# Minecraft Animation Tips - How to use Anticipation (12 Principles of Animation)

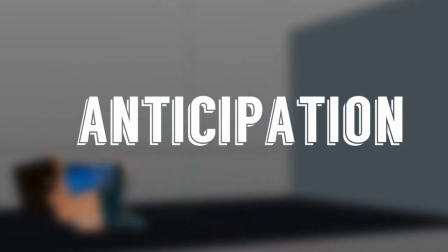(0:14)
Anticipation, the second of the 12 principles of animation. What's up, Survivalists?
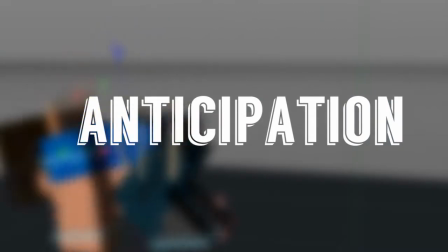(0:19)
It's Shay from Team W&J here, and in this video I will teach you how to apply these rules in your Minecraft animations. Before we start, I'm a professional video editor.
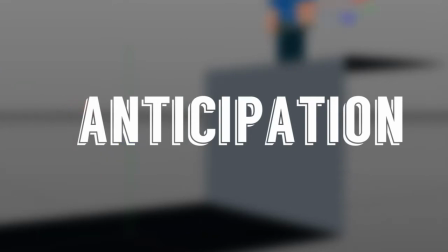(0:26)
I edit films, videos, movies, etc. Animation is second to me. I've learned it by myself for about 6 years.
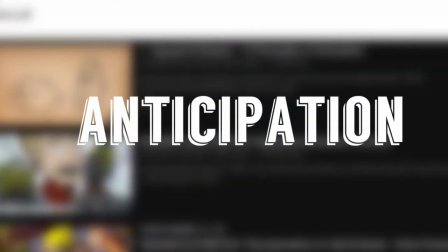(0:32)
What I say may not be 100% true or correct, but it's what I do as of January 2018. In the description, you will find Alan Becker's video on Anticipation.
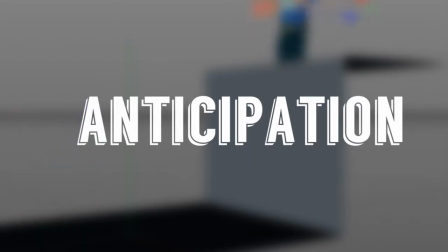(0:39)
Alan Becker is a much better animator than I am, and he knows what he's talking about a lot more than me. If you want to learn more, I heavily suggest watching his video.
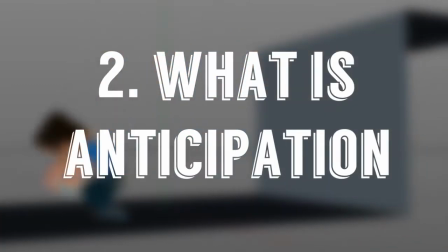(0:49)
So what is anticipation? Well, anticipation is basically what I like to call setup time.
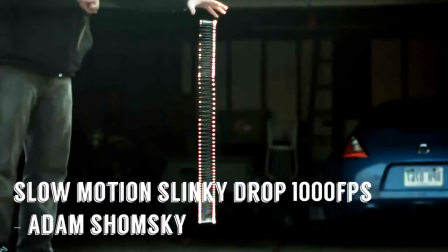(0:54)
For many emotions, you have to set up for it. Use a spring, for example, and you hear me using springs a lot as an example because it just works.
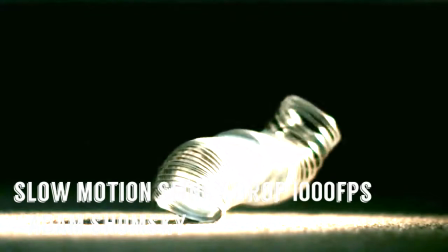(1:00)
If you want a spring to bounce away, you gotta press it down first, and the action of pressing it down, that is setup time, or in this case, anticipation.
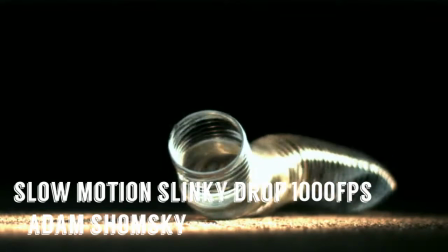(1:07)
Its purpose is to let the viewer know what's going to happen next, and you need to do this to ensure that the viewer doesn't miss what's about to happen.
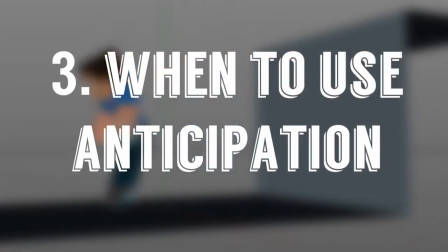(1:14)
When and when not to use anticipation. Generally speaking, you want to use it all the time, but you can choose not to use it if you want, for a desired effect.
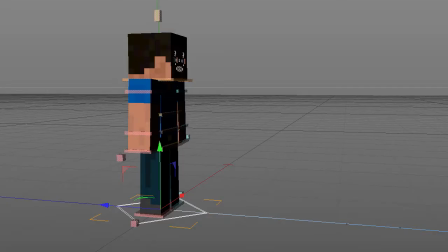(1:21)
Say, for example, you don't want the viewers to miss this guy running. Make sure you give him a lot of setup time so that they can't miss it.
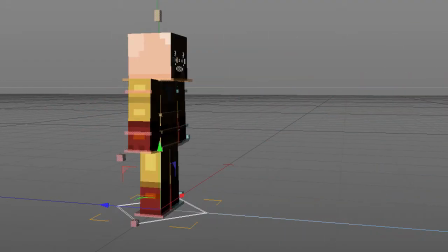(1:27)
Or maybe you want to show this guy's incredible speed and doesn't need setup time. Whoosh! Gone.
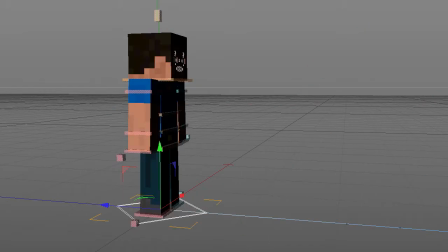(1:32)
Or maybe, and here's how you trick the audience, maybe you set him up for a run and then I am the one, the way your son don't need a gun to get respect. I'm sorry you had to see that.
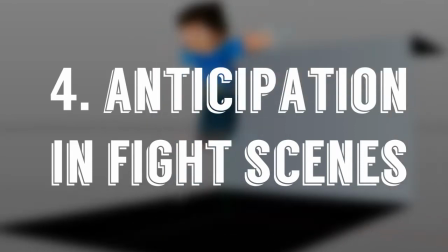(1:45)
Ha! Now here's my favorite part of the video, fighting. Fighting is something I put very close to my heart.
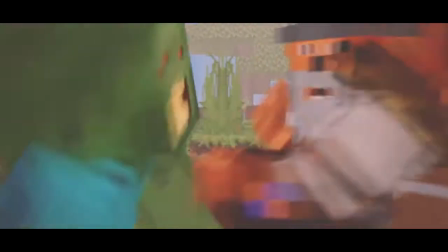(1:50)
I myself am a martial artist, and animating fight scenes, although they take a long time, are really my passion. So, should you use anticipation in a fight scene?
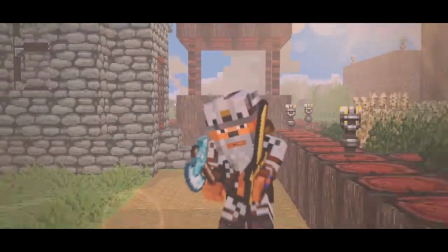(1:58)
Should your guy really wind up for a punch? In fighting, we call this telegraphing, and when you telegraph,
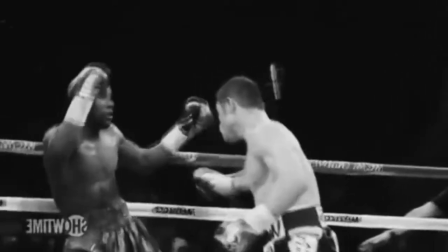(2:07)
you get knocked out. We want to avoid telegraphing as much as possible. Does that mean fighters have no setup time at all?
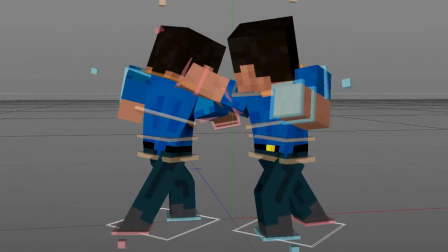(2:13)
No! Take a look at this guy on the right here. To the untrained eye, it might just like he's throwing a punch with no setup, but in reality, he's always set up. His bent knees are like a spring.
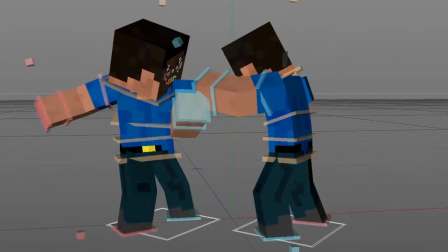(2:21)
By getting into a fight stance, he's already set up, always in a position to throw a punch, and when he dodges that punch by leaning back, notice the weight transfer to the back leg.
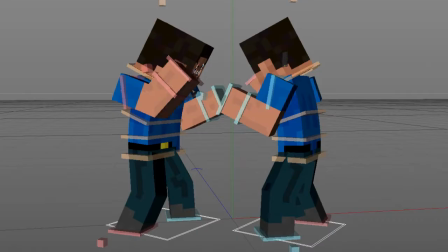(2:29)
This allows for the rear cross to come out with more tenacity when the pull counter is completed.
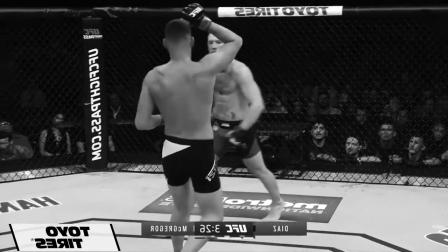(2:34)
Now, if your guy is supposed to be some bum on the street who doesn't know how to fight, sure, be as random and sporadic as you like, have as much setup time as you need.
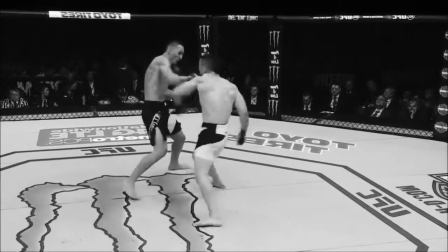(2:41)
Think of all those World Star Street Fight videos you've watched. Think of how all those guys just throw wild punches left, right.
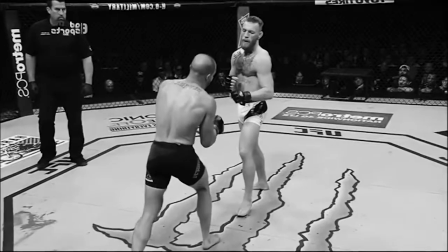(2:47)
It's very predictable. So if that's what you're going for, by all means, just do that. But something to note here is that although most of this is invisible to the untrained eye, it is still anticipation.
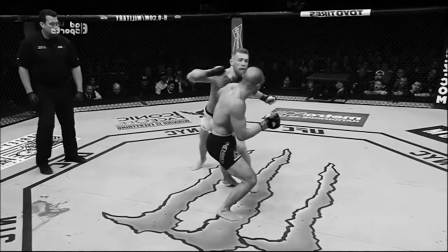(2:55)
Keep in mind, your fighters are looking for cues of attack so they can counterattack. Or maybe they're looking for an opening so they could attack.
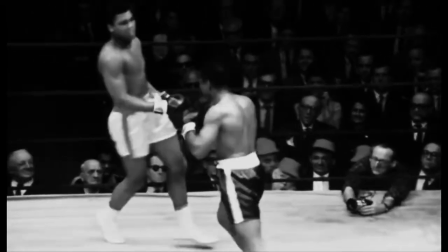(3:01)
They are constantly on the lookout for things, just like your viewer. Your fighter cannot dodge what he cannot see, just like how your viewers cannot catch what they cannot see.
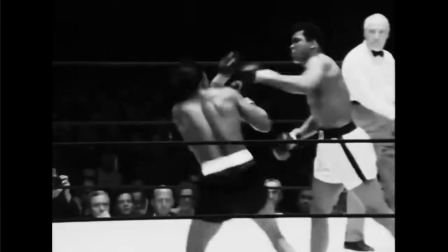(3:08)
Even without any fighting experience, you should be able to tell the guy on the left got hit by the guy on the right.
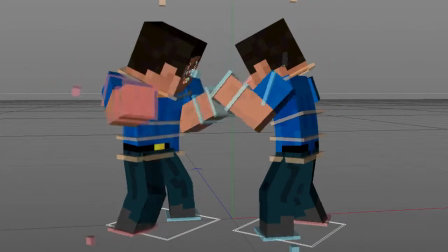(3:12)
There's an invisible setup time there that you didn't see. An experienced fighter will see that the left guy threw a wild haymaker, which the right guy pull counter.
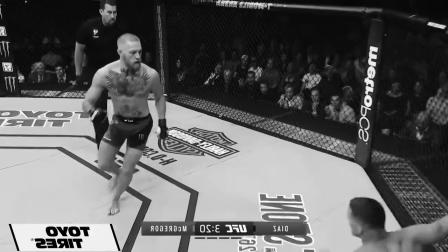(3:19)
If all this was missing, all the technical details, yes, it may still look fine to the untrained eye, but somebody with enough experience would be able to call it out immediately.
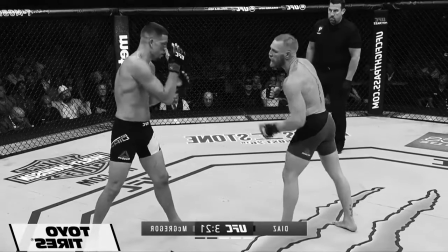(3:26)
I heavily suggest learning some form of combat if you plan to animate combat so that you can understand these principles for yourself.
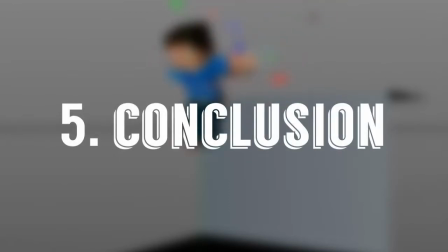(3:34)
So we've reached the conclusion. It's a pretty short video.
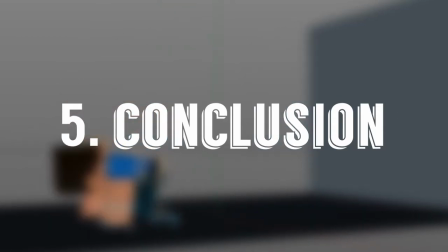(3:36)
The best tip I can give you to animating setup time if you're not used to it yet is to push your animation a few frames back and just think of what you would do to make the motion feel more powerful.
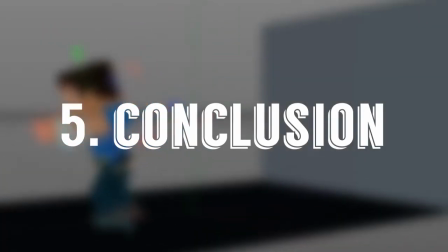(3:45)
The more you do this, the more you get a hang of it, and slowly and surely you won't need to push it back anymore. It's just going to be part of your instinct.
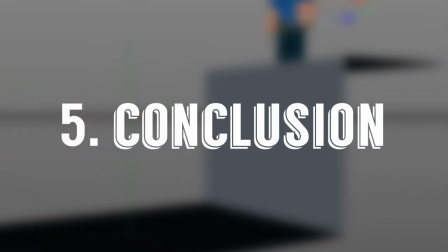(3:50)
So I hope you learned something, and if you enjoy content like this, please consider liking and subscribing. If you have any questions, comments, or suggestions, please leave them in the comments below, and I'll be sure to get back to you.
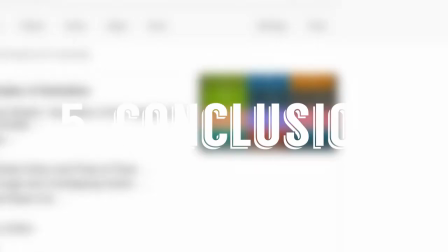(3:59)
Peace.